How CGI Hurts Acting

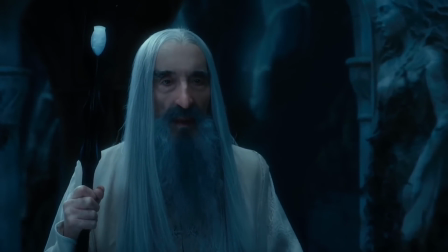Christopher Lee, the real, most interesting man in the world, was 93 when he did this movie and was unable to travel, so they came to him.
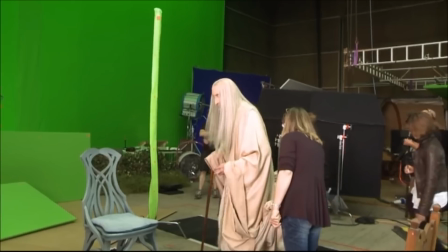A stand-in was used when they were filming the Rivendell scenes in New Zealand, while Lee shot his scenes at Pinewood Studios in England.
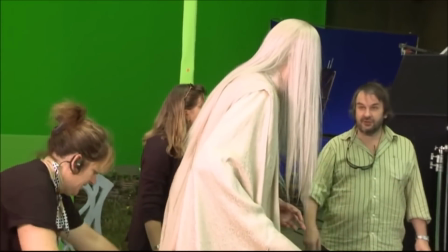With some movie magic, he was then added into the complete movie.
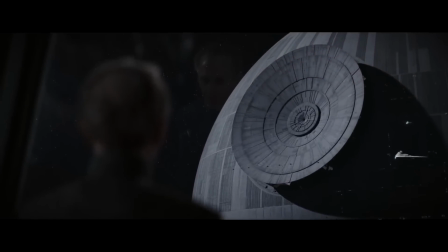In other cases, you could bring an actor back from the dead, as Lee's good friend Peter Cushing as Grand Moff Tarkin was in Rogue One. Whether or not that's ethical though, or a good idea even, is up for debate.
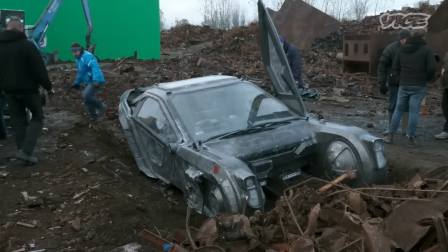So, when should CGI be used? Like I mentioned earlier, CGI is a tool.
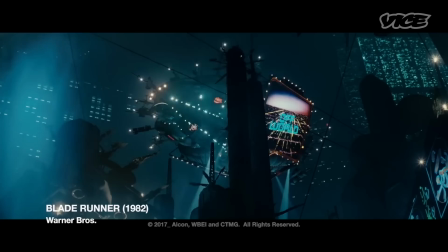It's not good or bad, it just is. However, it can either be used well or be used poorly.
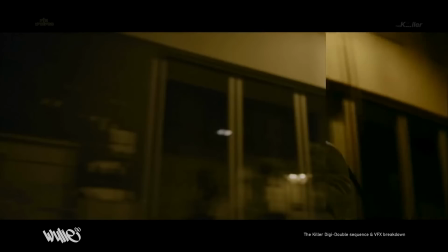A good example of good CGI is many of David Fincher's movies, which have more CGI than plenty of blockbusters.
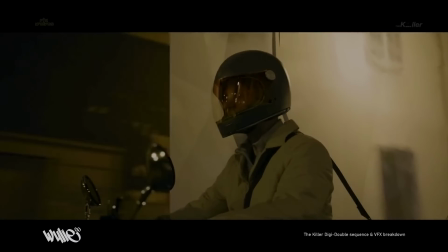It's not used sparingly there. However, it is used to serve the film's narrative instead of just being there because it can be there.
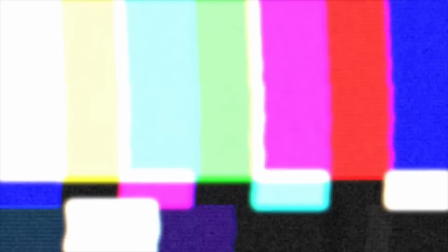Captain Christian already made the best video on Fincher's use of CGI, and I've linked it in the description, but I'll point out a few salient details.
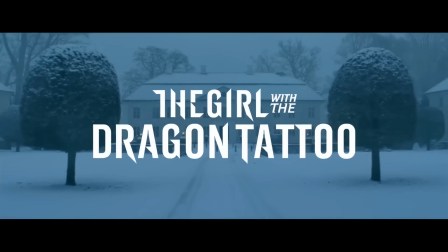Perhaps the most important part of using an effect is, as Christian points out, knowing when and how to use an effect effectively.
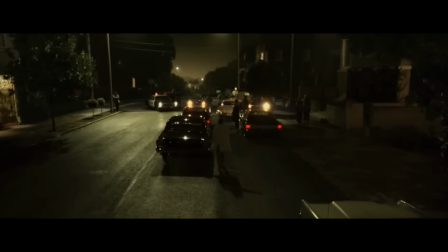The effect must have a purpose, not be used as a crutch.
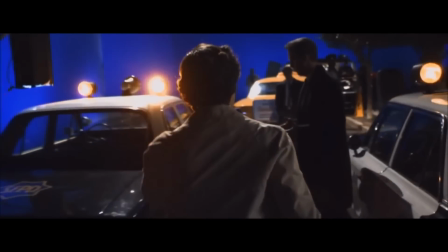That means that if someone asks, "Why do you use an effect here?" you're able to provide an answer.
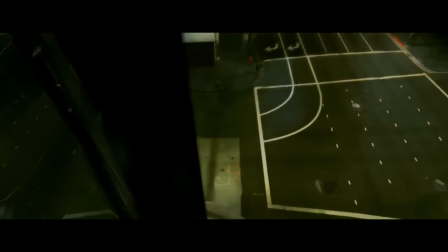Some good uses, as Christian notes, could be to provide a sense of space, as in Fight Club,
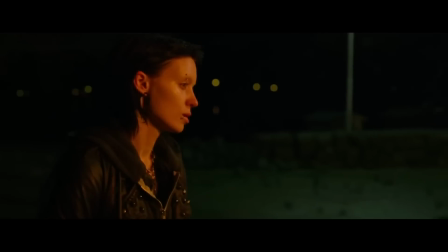to establish time and place, as in Zodiac, or to establish continuity, as in The Girl with the Dragon Tattoo,
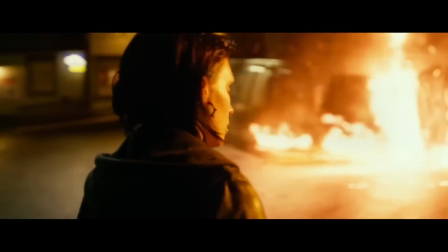even for something as minute as hair.
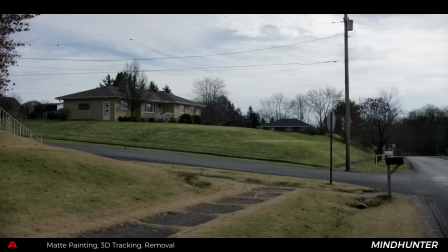The first two don't seem subtle, and the last seems needless, but taken as a whole, they aid in the telling of the story and certainly don't detract from it.
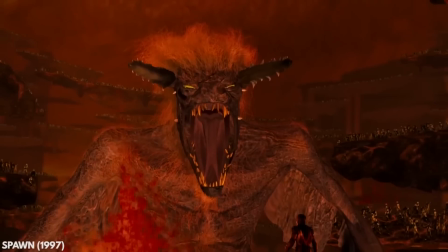You might not even take it into consideration. Just like any tool, CGI can also be used poorly.
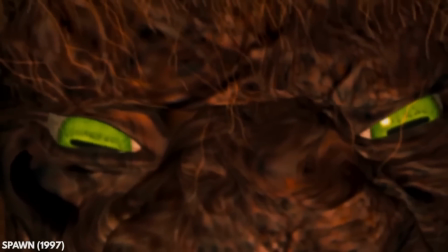That doesn't necessarily mean that the CGI itself looks bad, though that can be the case.
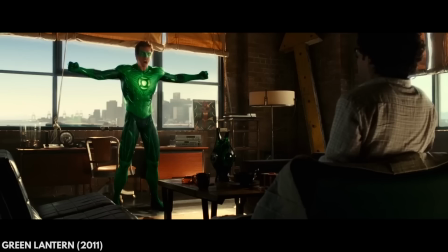For example, The Rock in The Mummy 2, Ryan Reynolds' mask in 2011's Green Lantern,
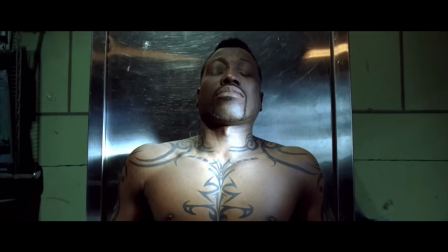and needing to use CGI to make Wesley Snipes open his eyes on Blade Trinity because he refused to do so,
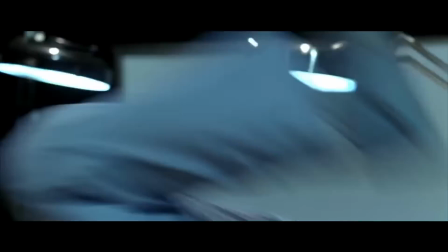are all examples of CGI that could have been done better, though, to be fair, I don't really blame the post-production people on that last one. There's also something called the uncanny valley effect. It's the weird feeling that you get when something that's non-human, like a robot,
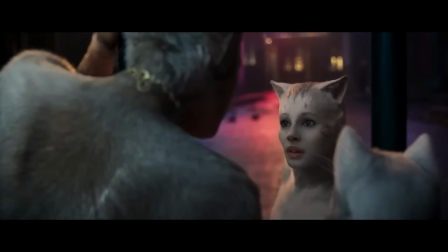is more and more approaching human likeness, but there's just something off about it.
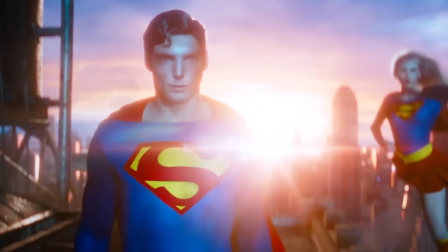You might not even be able to say what the exact problem is. It's just a feeling that you get.
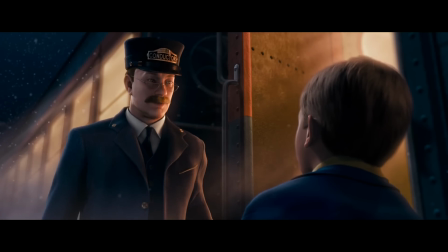A lot of people got this feeling when watching 2004's The Polar Express, an animated Christmas film.
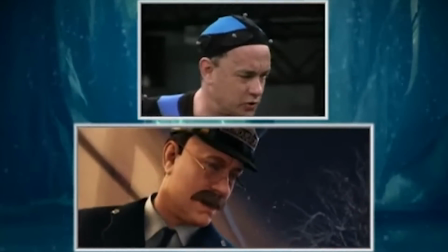The actors donned motion capture suits and provided their likeness for the film, which caught some flack for how odd the characters looked.
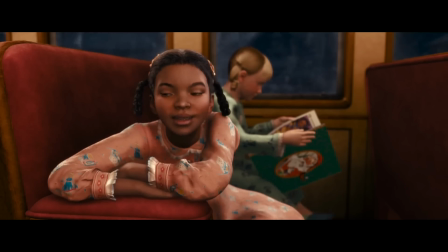They were approaching human likeness, but some things, like the facial expressions, smoothness, or proportions, just did not sit right.
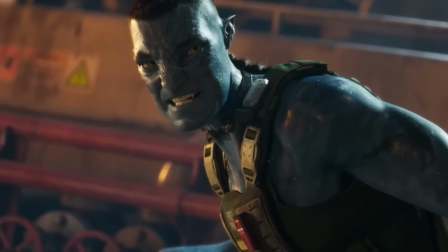When a character is obviously alien, like the Na'vi from Avatar, we don't experience this effect.
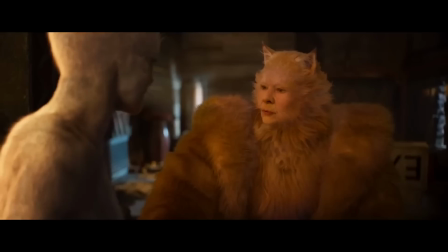They're humanoid, but not human. Sometimes though, even that can't save you, and you end up getting some unholy cross between feline and human, like the cats from Cats.
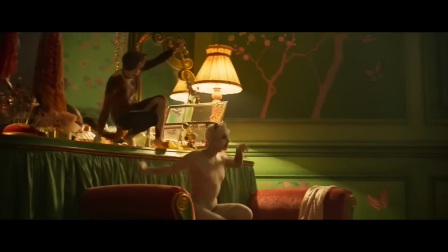Thankfully though, those are few and far between, sort of.
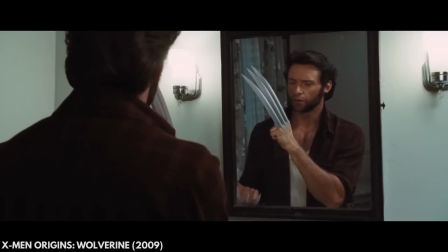Sometimes the issue isn't bad CGI, but bad stylistic choices, as was the case for the Speed Force scene in The Flash.
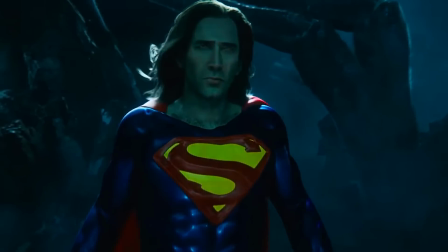CGI should immerse you in the movie and make you feel as though what you see could be happening.
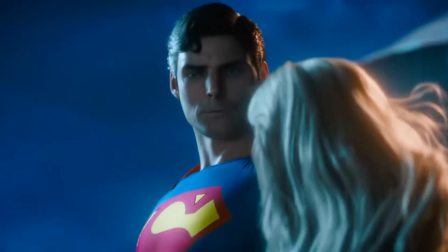Improper stylizing can also take you right out of it. But worse than CGI done poorly is CGI done for no reason at all.
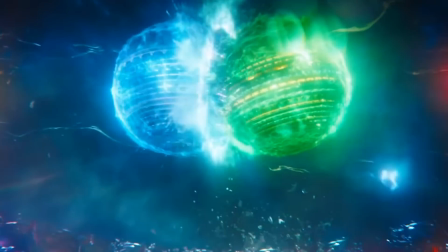Those are own goals that could have been avoided. In the end, the CGI might end up not fitting the scene or being totally superfluous.
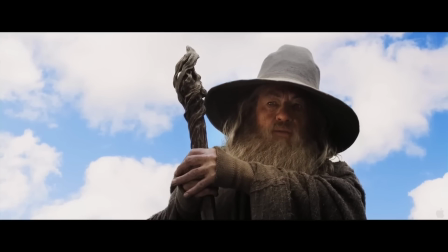I'm prefacing this example by admitting that I like the Hobbit movies more than most people.
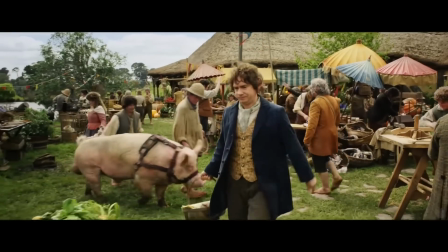They were fun to see with my friends.
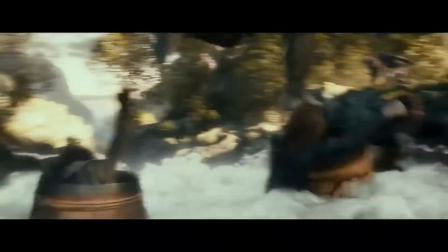That said, the scene where Legolas is jumping on the heads of the dwarves as they head down the forest river in the barrels is completely unnecessary,
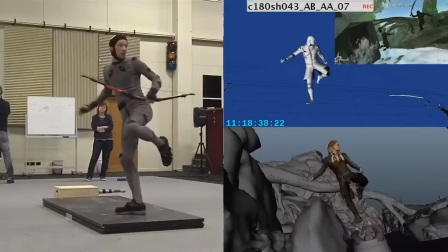and not just because Legolas isn't actually in The Hobbit, but because it doesn't do anything for the story or the narrative.
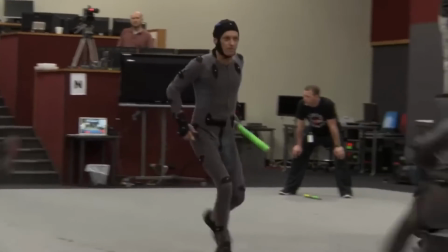It's meant to be played for cheap laughs, but I'm not sure it even accomplished that.